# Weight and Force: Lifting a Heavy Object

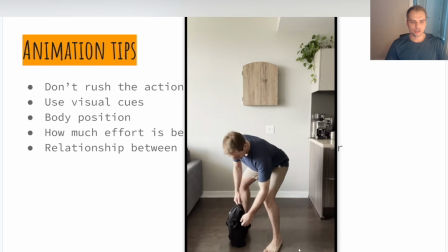(20:43)
Right, so in the next one, I'm going to use both hands immediately, right?
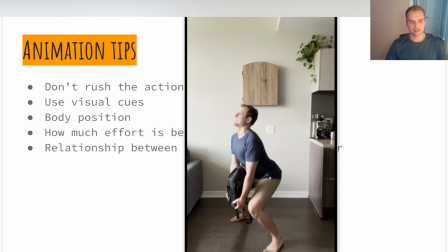(20:48)
So it's another, it's even extra heavy. Here we go. I'm picking it up there.
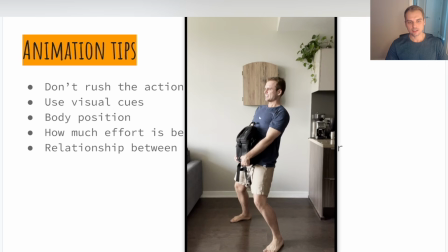(20:52)
Here, I'm using this extra, I'm actually counterbalancing, right? I'm leaning back a little more, countering for this extra weight that I have on the bag here, right?
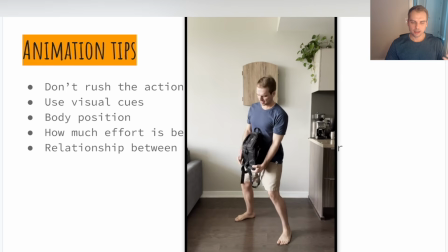(21:03)
So it's another element that you can incorporate there. And notice here too, this kind of more goes towards of dropping a heavy object instead of lifting it.
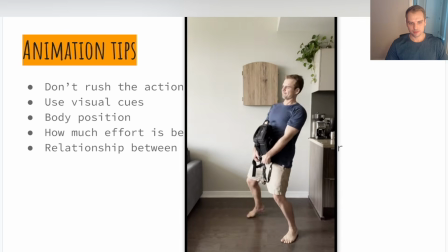(21:13)
Notice there's a part where I'm giving up, right? As I'm about to put this down,
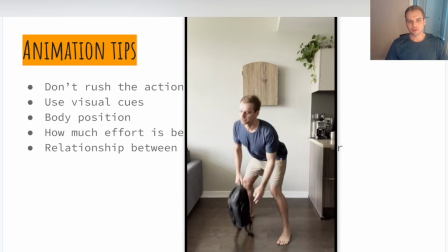(21:19)
the object comes down pretty fast because there's a point where I no longer want to be using my force. I no longer want to be applying that force, holding it up, right?
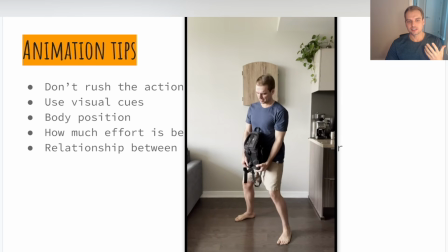(21:30)
And this also sells that this object is heavy, right?
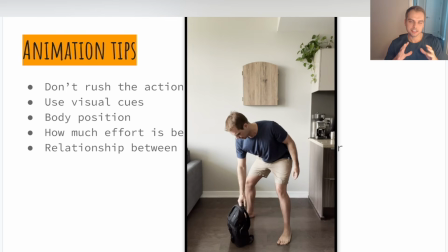(21:36)
So keep those things in mind when you are going through this. It is important. As you introduce these elements into your animation, you will see that the object appears a lot more heavier.
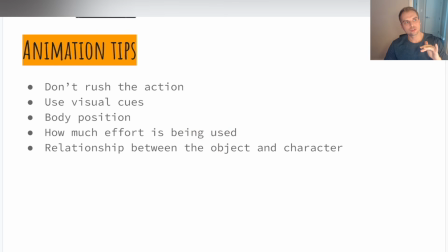(21:51)
So I have a couple of examples from two students that are in my class. I just had them previously. So I teach a body mechanics class, and this was their take on this one.
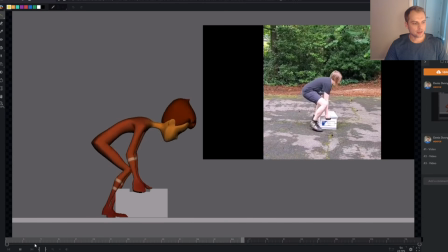(22:01)
So if you take a look at it, this was a work in progress, right? So notice all these elements we've talked about, right? That initial force, you're going in there, you're trying it out, right? It's not enough. You're like, okay, no problem.
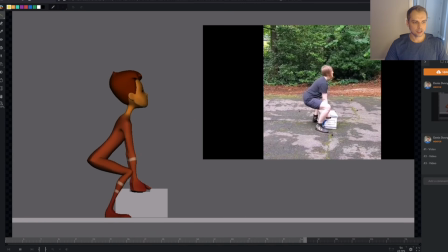(22:17)
I need to come in a little bit closer, get a little bit more square on, straight back, right? Getting that nice straight back there, straightening out my arms. Another thing that's very important is to make sure when you guys are doing the heavy weight lift,
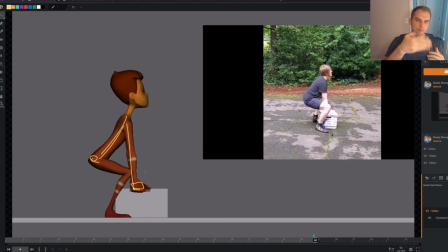(22:34)
make sure not to introduce a lot of bend in your wrist. This is a strong wrist. You want to line it up with your forearm. As soon as you start introducing the bend in your wrist, you're compromising. This is a weak area. So you don't want to be having too much bend happening here.
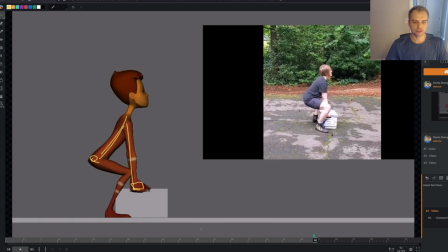(22:52)
And it's very important to sell that feeling there, right?
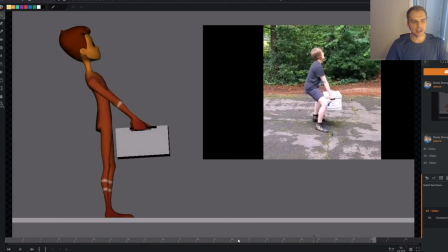(22:55)
So as the character comes in here, as it starts applying this force, you can tell it's a heavy object, right?
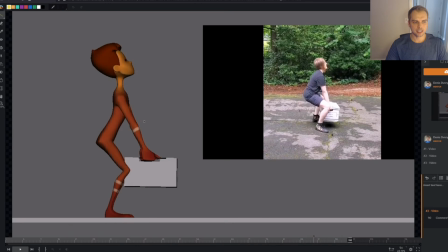(23:04)
And you try to have it come up as straight, as close to the body as possible.
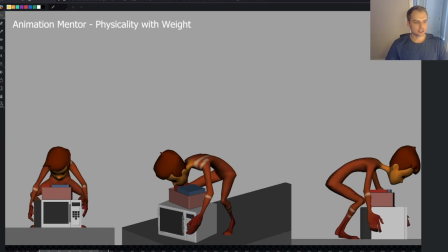(23:09)
Another example that I have here, similar, same assignment, right?
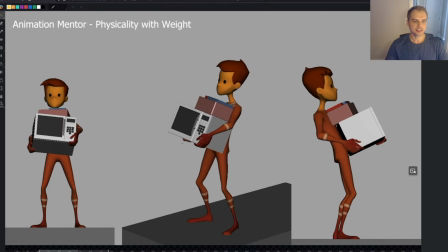(23:15)
Picking up a heavy object. This is a little bit more cartoony, so you can tell there's a little bit of a speed up that happens towards the end there,
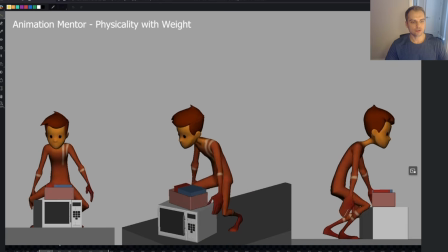(23:21)
but it's still the initial force, the initial lift there.
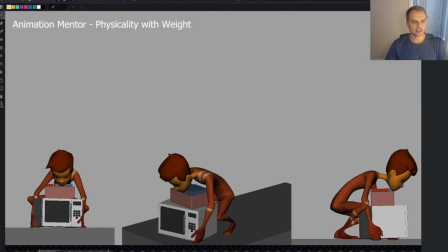(23:25)
There's nice struggle that happens right here. You can tell as the character comes in, it tries to pick it up.
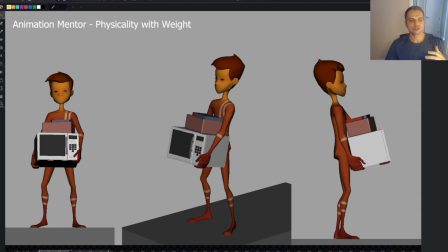(23:32)
It realizes it's not enough. It starts to increase the effort to do the weight lift,
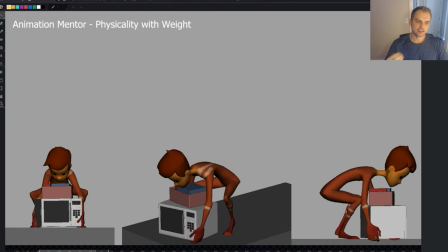(23:39)
and all those cues, they sell the feeling that it's a heavy object, right?
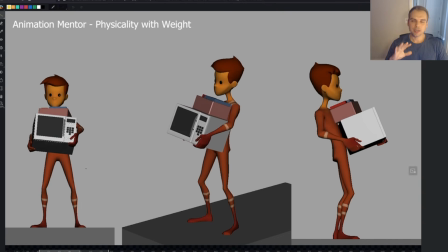(23:45)
So it's very important to try to use as many of these things in your animation as you can,
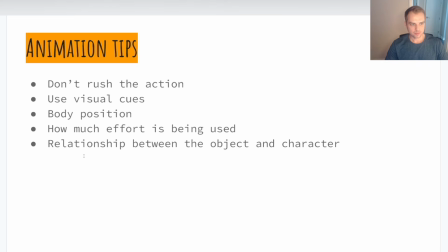(23:52)
and it will help you sell this feeling. So again, just to recap, slow down your action, right? It's important to give yourself time. Make sure that you have things like straight arms, shoulders pulling down, right?
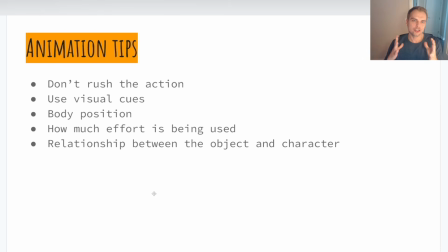(24:09)
Positioning your body. Are you straight on, doing it on the side? Are you using both hands or one hand, right? How much effort? Are you able to lift it up on the first try?
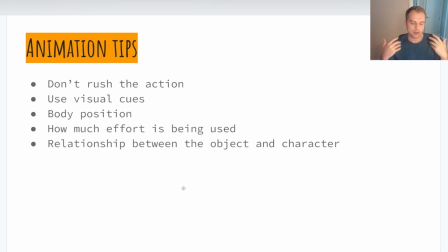(24:23)
Or do you need to readjust yourself and give yourself and allow yourself an extra effort, extra force to pick up that heavy object? And the relationship, are you keeping the object close to yourself or far away from yourself?
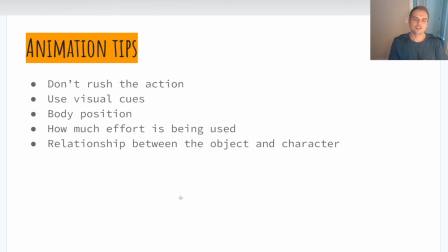(24:40)
We want to keep it low. We want to keep it towards the center of gravity to sell the idea that it's heavy. It's not easy to manipulate.